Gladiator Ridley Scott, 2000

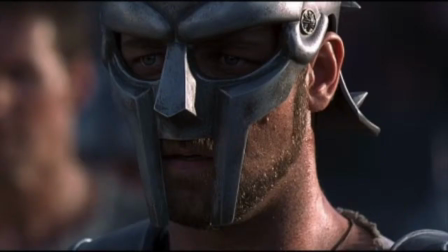1s
Gladiator is an action drama film released in 2000, directed by Ridley Scott.
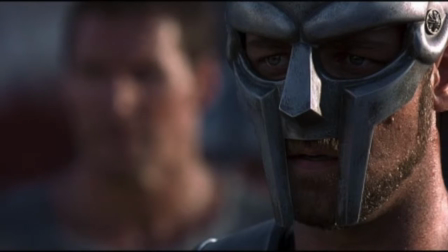7s
Universal, DreamWorks, and Scott Free Productions all come together to produce this 5-time Oscar-winning film.
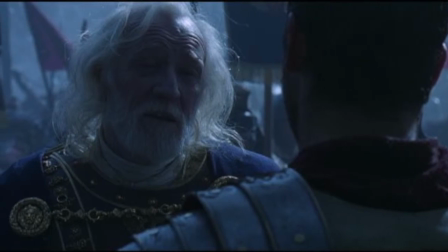14s
This film's focus is on the main character Maximus Decimus Meridius,
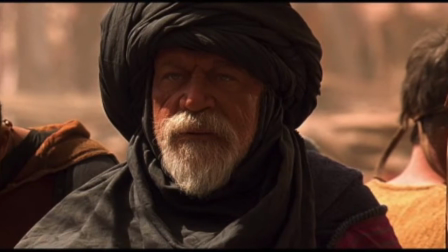19s
who is played by Russell Crowe, and his epic tale of honor, love, loyalty,
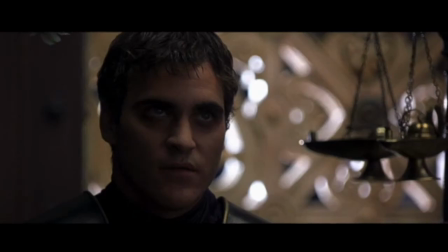26s
vengeance, and deceit. The film's mise-en-scene,
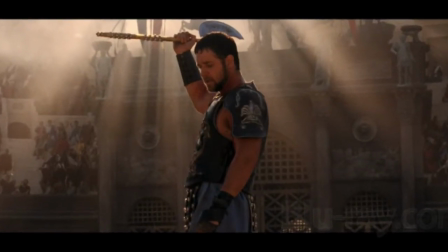31s
cinematography, editing, and sound all contribute to vividly capturing the time period and atmosphere in which its characters inhabit.
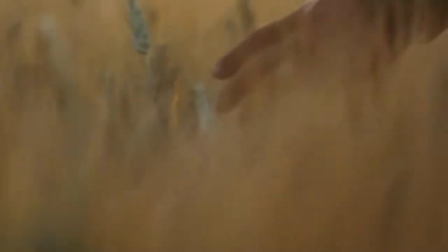40s
To capture this AD
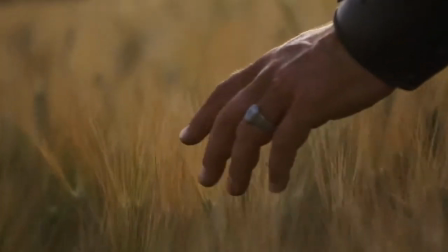44s
180 Roman Empire time period and atmosphere, the film is highly dependent on location.
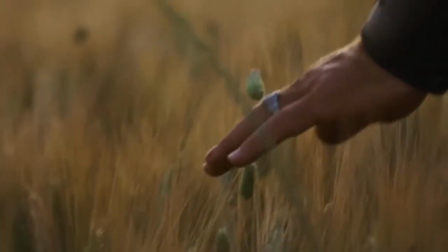50s
Throughout the film, we are taken from the German frontier, then to Spain,
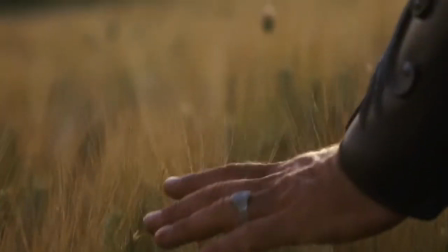54s
then to North Africa, then to the city of Rome, and finally to the capital of the Roman Empire.
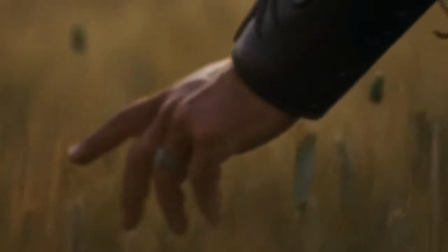60s
The beginning of this film takes us to a dreamlike memory of which we see a hand grazing the tops of tall grass in a warm field.
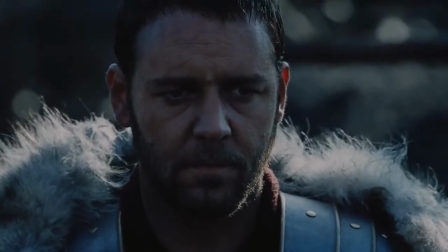69s
Then we are given the face of Maximus, which is a clear signifier that this is his memory.
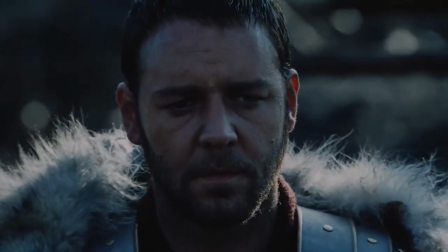76s
The hand in the field is accompanied with a wedding ring, which also signifies marriage.
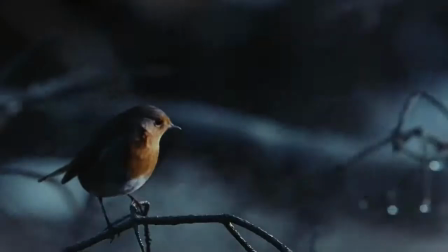82s
The children's laughter in the background represents Maximus's 8-year-old son.
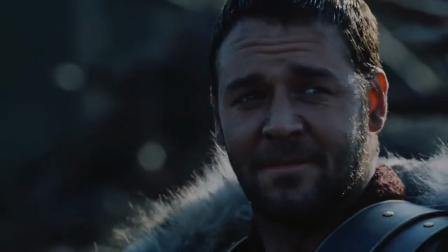88s
Then the tan warm tint of the field makes us feel safe and at home, which is the ultimate goal for Maximus.
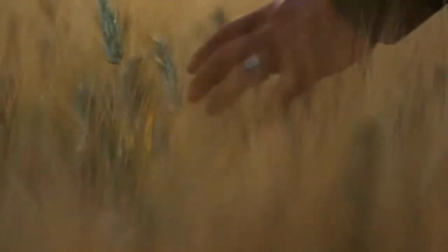98s
The cinematography in this film
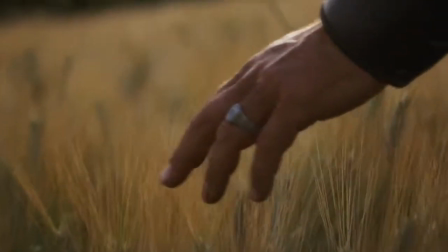101s
begins with selective focus on Maximus's hand while tracking him down the field using a
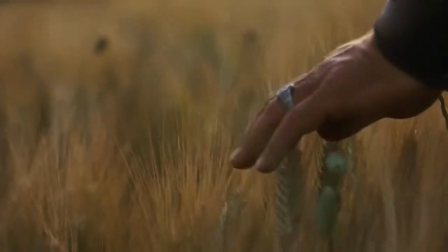107s
handheld camera to give us the feeling and visual of Maximus and his dream of home.
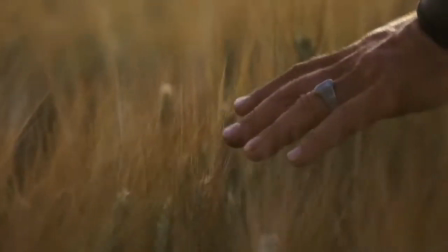114s
This is his point of view in which the audience is meant to take.
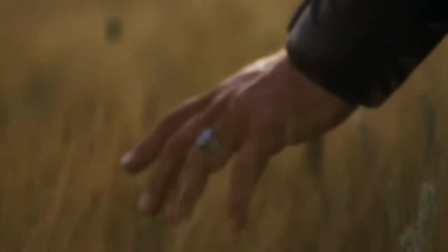118s
A lot of this film has a dark blue tint, but in this opening scene,
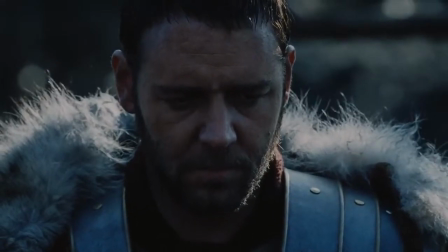125s
it is light orange to show the comfortable, warm feeling of life.
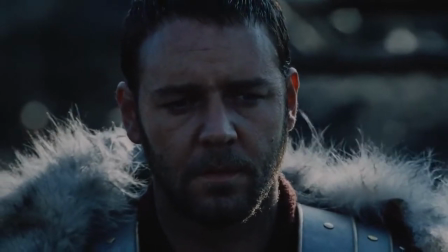131s
The speed of motion is real time, but the shot time is long, which signifies his long journey to peace.
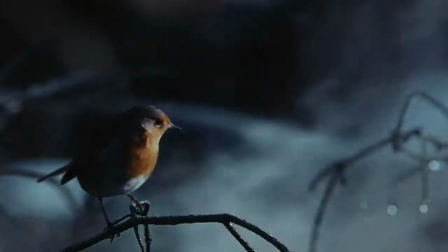140s
We are given this same memory at the end of the film, but in a bluer tint,
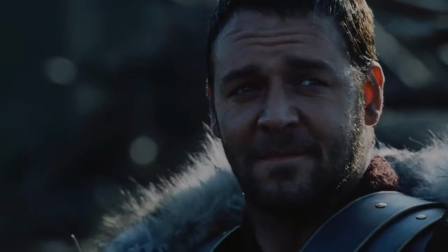146s
used a lot in the battle scenes, which can represent death and the death of his wife, son,
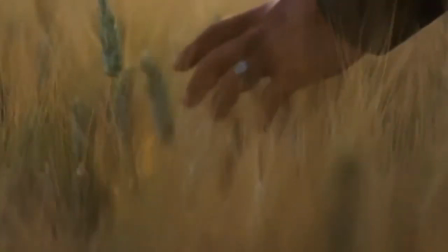153s
and himself. This dreamlike memory or flashback of
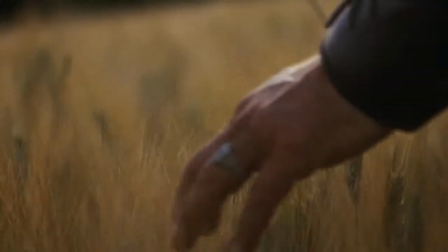160s
Maximus's is shown a total of 4 times throughout this film.
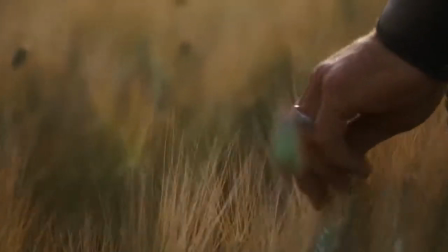166s
Once in the beginning, twice throughout, and once at the end.
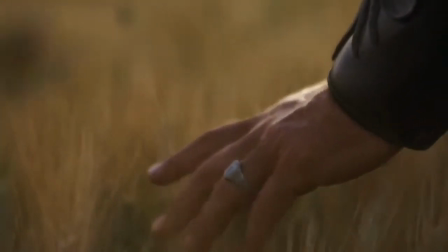173s
Before we are brought back to these flashbacks, we are given a shot of Maximus closing his eyes.
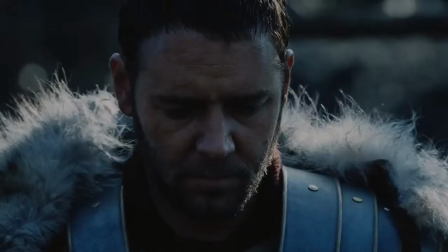181s
This happens every time we enter this
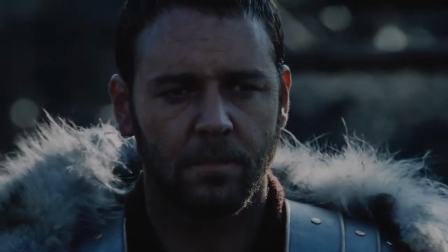185s
dreamlike memory to give us a clear idea that we are entering Maximus's mind.
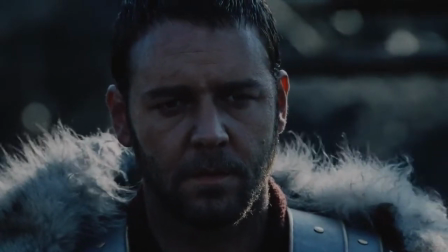193s
This reestablishing shot of the field is extremely significant
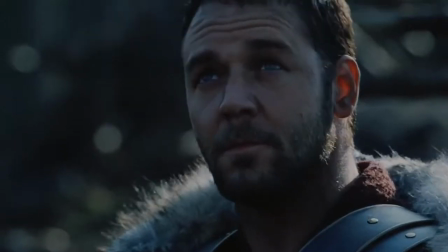198s
because it is stressing how important it is to Maximus to get home to his family, and
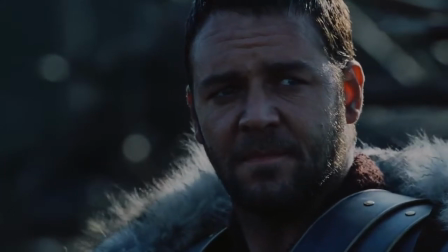207s
ultimately the goal of the entire film.
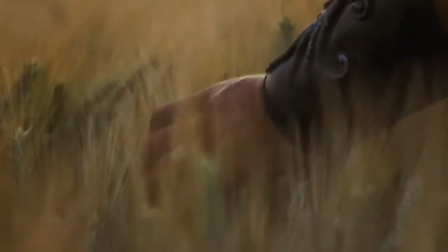213s
The non-diegetic sound of children's laughter
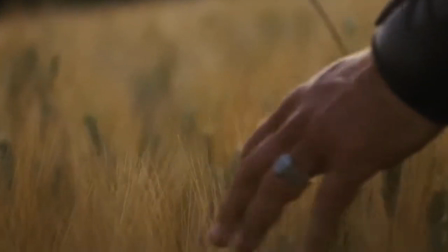219s
represents the innocence and happiness of life.
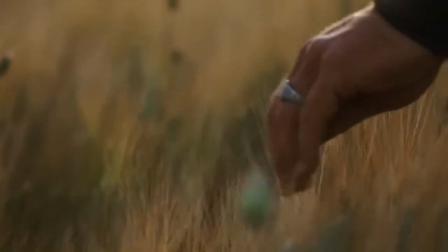224s
We are rarely given either of these two throughout the film.
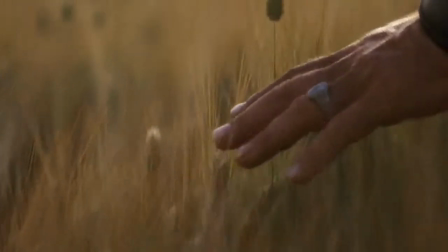229s
What we are given are diegetic sounds of wind,
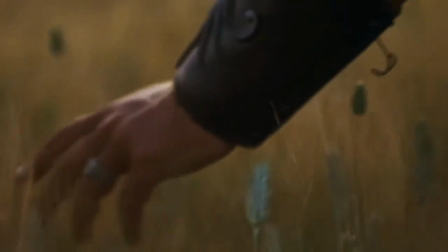233s
which signifies cold and winter, and ultimately not home.
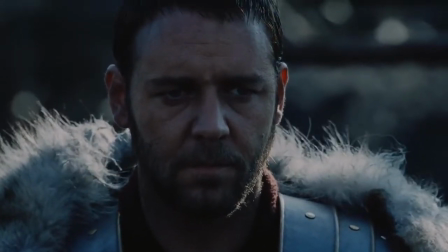241s
The sounds of wind gives us a feeling of brutality, which is the opposite of innocence and warmth.